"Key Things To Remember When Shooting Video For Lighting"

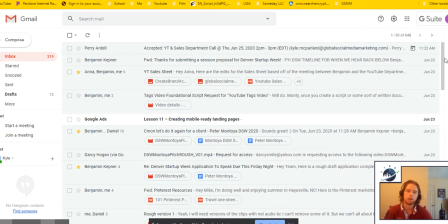Hey everyone, this is Kyle. After talking with Benjamin and then some of the other team members, um, we thought it was best to go ahead and create a video talking about shooting video for video projects and stuff like that, because it's important stuff to know that will save you and the rest of the team time
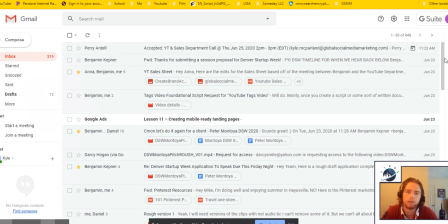whenever you're making a project or working on some sort of deliverable where a video file is involved.
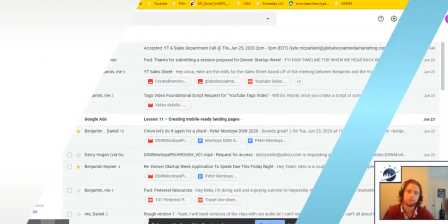First thing is you're going to want to have good lighting for whatever shot that you are shooting.
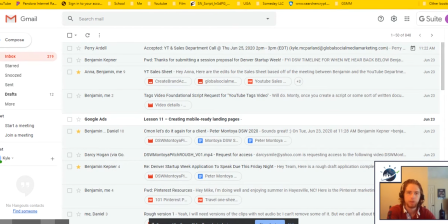So I have some examples here to show you.
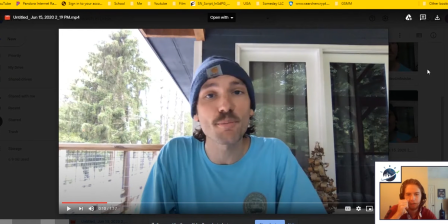So this first example was a take for a video that Benjamin, Daniel, and I put together for pitching to speak at Denver Startup Week. And in this shot, you can see Benjamin's fairly well lit.
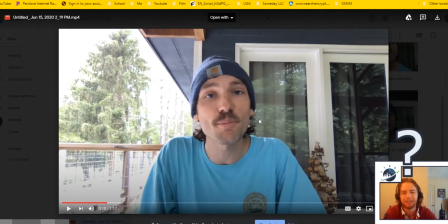So his face has even lighting on both sides. And the background on the left side is a little bit overexposed here, but that's fine because the major light source in the shot isn't back behind him.
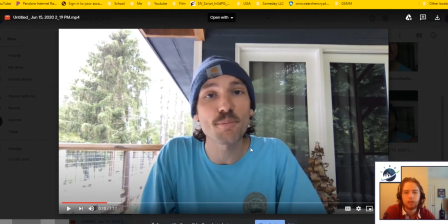His face is still well enough lit, and there are no dark shadows on his face, so we can still see him really well. Now, if the sun was somewhere back here in the frame, then Benjamin, even if, in real life there's no shadow on his face,
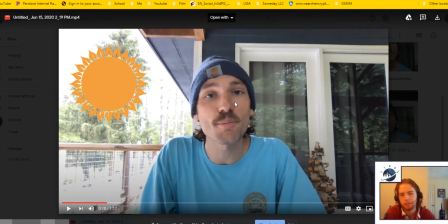the camera will not be able to detect his face as well because it will adjust its exposure to mitigate the light coming in from the sun if the sun was in the background. So this shot looks fairly good,
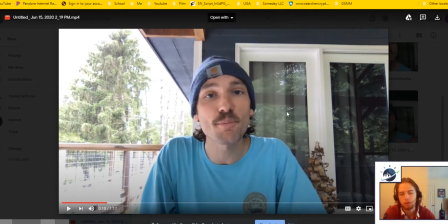and even if some parts of the background or other parts of the frame are overexposed, he still looks fine because of the composition of where the light is coming from.
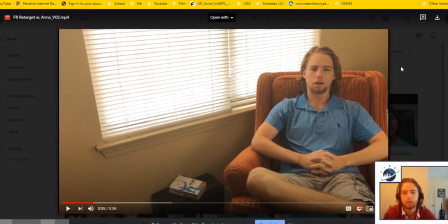In our next example, I don't know what that was. In our next example, we have me indoors. You can see it's a sunny day outside, so we have the blinds closed, which is totally fine. And again, I'm pretty well lit here.
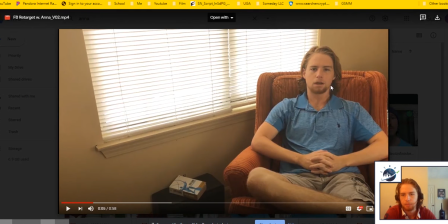There are some shadows that you can see over back here, and my face isn't exactly lit on either side, but I have lights off screen to the right here, which are shining onto me so that we don't have that big contrast, because if I didn't have those lights there, then the camera would mainly focus on this light,
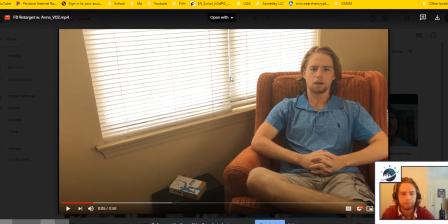and then you wouldn't be able to see me as well, and it would be lower quality. So let's go on to our final example here.
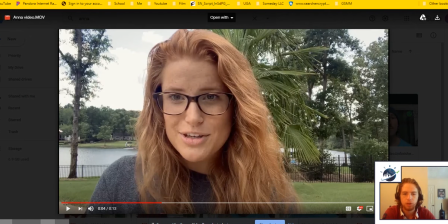We have Anna in the frame for the Denver Startup Week pitch video, and this is a good outdoor shot as well. You can see her face is pretty evenly lit, and the background in nature looks fine.
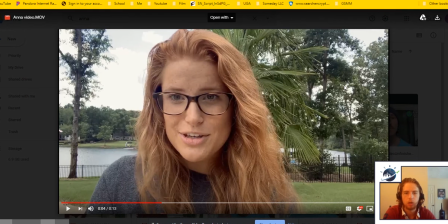The sun's not in the frame or anything like that. So if you're shooting outside, natural light is great. So go ahead and keep doing what you're doing. Just be aware of where the sun is and be aware of how bright it is.
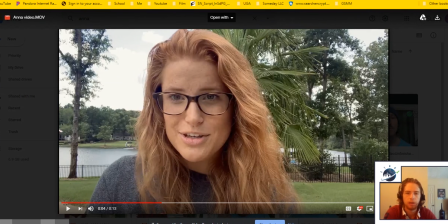So you can see it's more of an overcast day out here, and so it gives more of a soft light onto Anna's face here, and that's really good. It looks really good. So just remember to be aware of where the light's coming from, and you should be good.